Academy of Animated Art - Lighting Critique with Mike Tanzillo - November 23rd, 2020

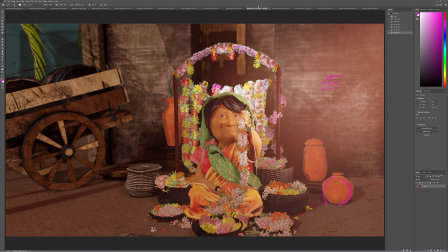[32:59]
But yeah, this is coming along nicely, so feel good about that one. Nigel.
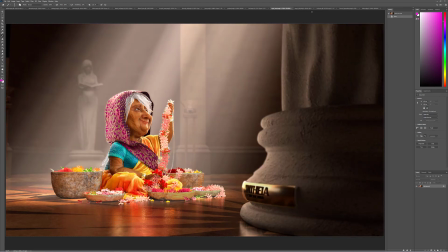[33:05]
All right, older version, newer version. That's much better. That's cool. God, it makes it feel like it's from the future. It's like future font. That's cool. I do like that better. I do think that works out really well. Let's leave that as is for now.
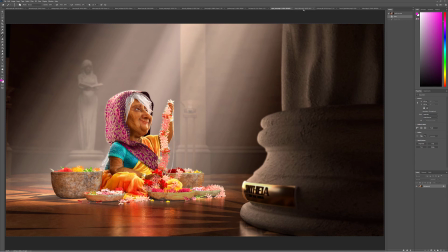[33:25]
I do think, like, I would say split the difference on the saturation level. I do like that you've gone less saturated, but I do feel like we could probably inch a little bit more. Like it just feels kind of like white,
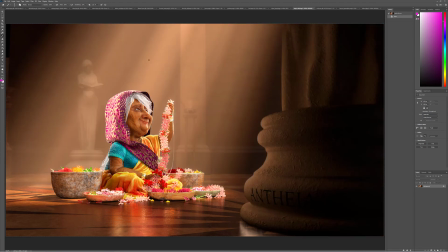[33:39]
which is closer to what we want, but we do want a little bit of this value in here.
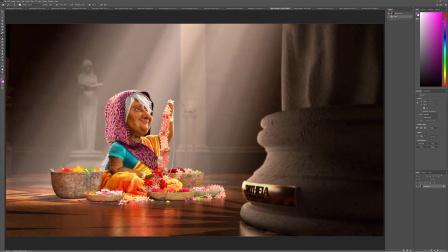[33:45]
So I would say split the difference 50-50. Got light coming in this way. I do, just because we're not outside, do feel like we can get darker on this fill side.
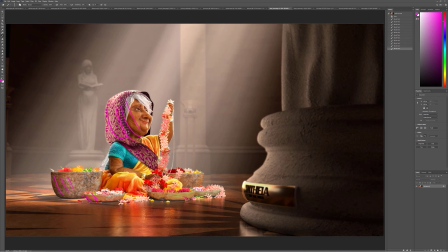[34:02]
Especially down in here. Yeah, I mean, I think it's good to have bounce light in there, but let's keep the light more on like her front and screen right side.
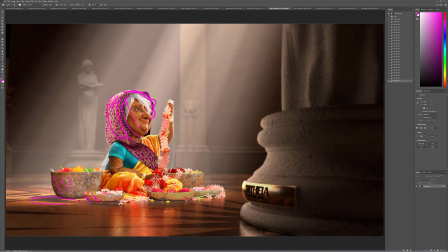[34:17]
Additionally, just watch out for sharper shadows in there. Again, let's open those up a little bit, make that radius a little bit wider. So for your next iteration, softer light on the character, less fill light, and split the difference on the volumetric light, so it's more in the middle there.
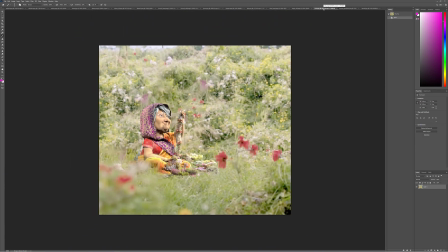[34:36]
All right, last and not least, we've got Jedi Rick with your update. This is integrating a little bit more nicely. This is interesting because the overall image is very desaturated.
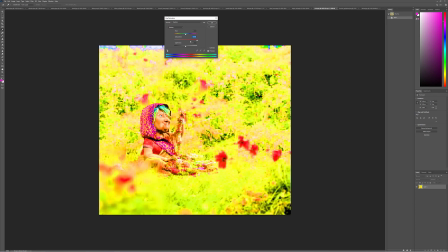[34:49]
So like, I would expect, and again, not like that, more like this in terms of the values.
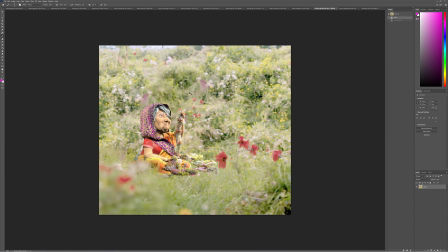[34:57]
But like if you want to do it that way, it's totally your call, whichever you prefer. But if we're having light outside, again, it's kind of what we were just talking about. So it's the opposite of what we were seeing in Nigel's here.
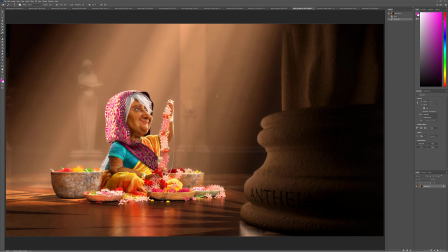[35:12]
So again, you know, because there's a little bit less, so because there is like you're surrounded by darkness and not by sky, you're gonna get less fill light in there.
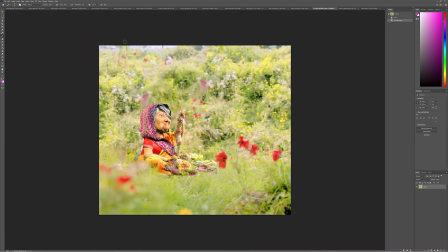[35:24]
With this one, look how much like think of the sky as just a big blue dome light, a gigantic area light that's surrounding 180 degrees up above you, which means that there will be a lot of light kind of scattering around.
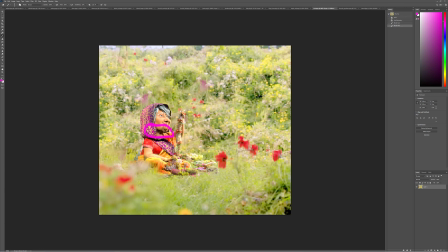[35:43]
And what you want to see is a little bit more of that blue light in here and bouncing around in that character as well. Additionally, I do think that you can push the key light a little bit more around to the screen right side and allow for a little bit more shaping,
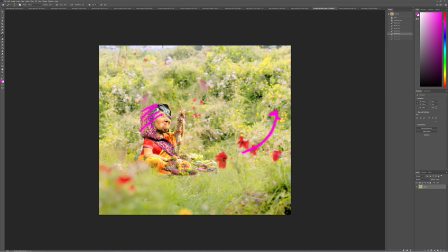[35:58]
because right now like all of this is kind of the same, and I do think that you can push it around a little bit more and create a light side of the face and a dark side of the face where there's just like a little bit of light creeping over from the one side to the other. But this is looking much, much better. If you can render it with a slightly larger resolution, I know that we're just doing test sizes, but
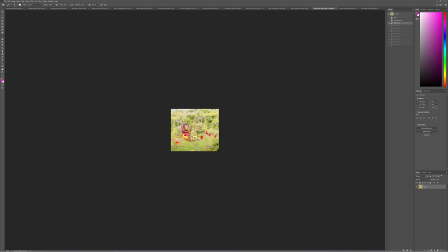[36:20]
like this resolution is a little small to look at something and really get into seeing some of the detail. So if you can, if not, if you're constricted by CPU power, no problem at all. We can keep looking at this scale, just a kind of wish list item. Okay, everyone, that is all for today.
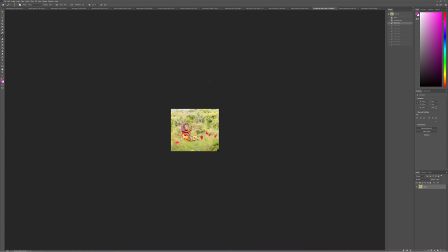[36:39]
My daughter and I thank you for joining us. She had a lot more to say today than she normally does, but I hope you guys, thank you guys for your patience on that. And I look forward to seeing what you have tomorrow. All right, happy lighting, everybody.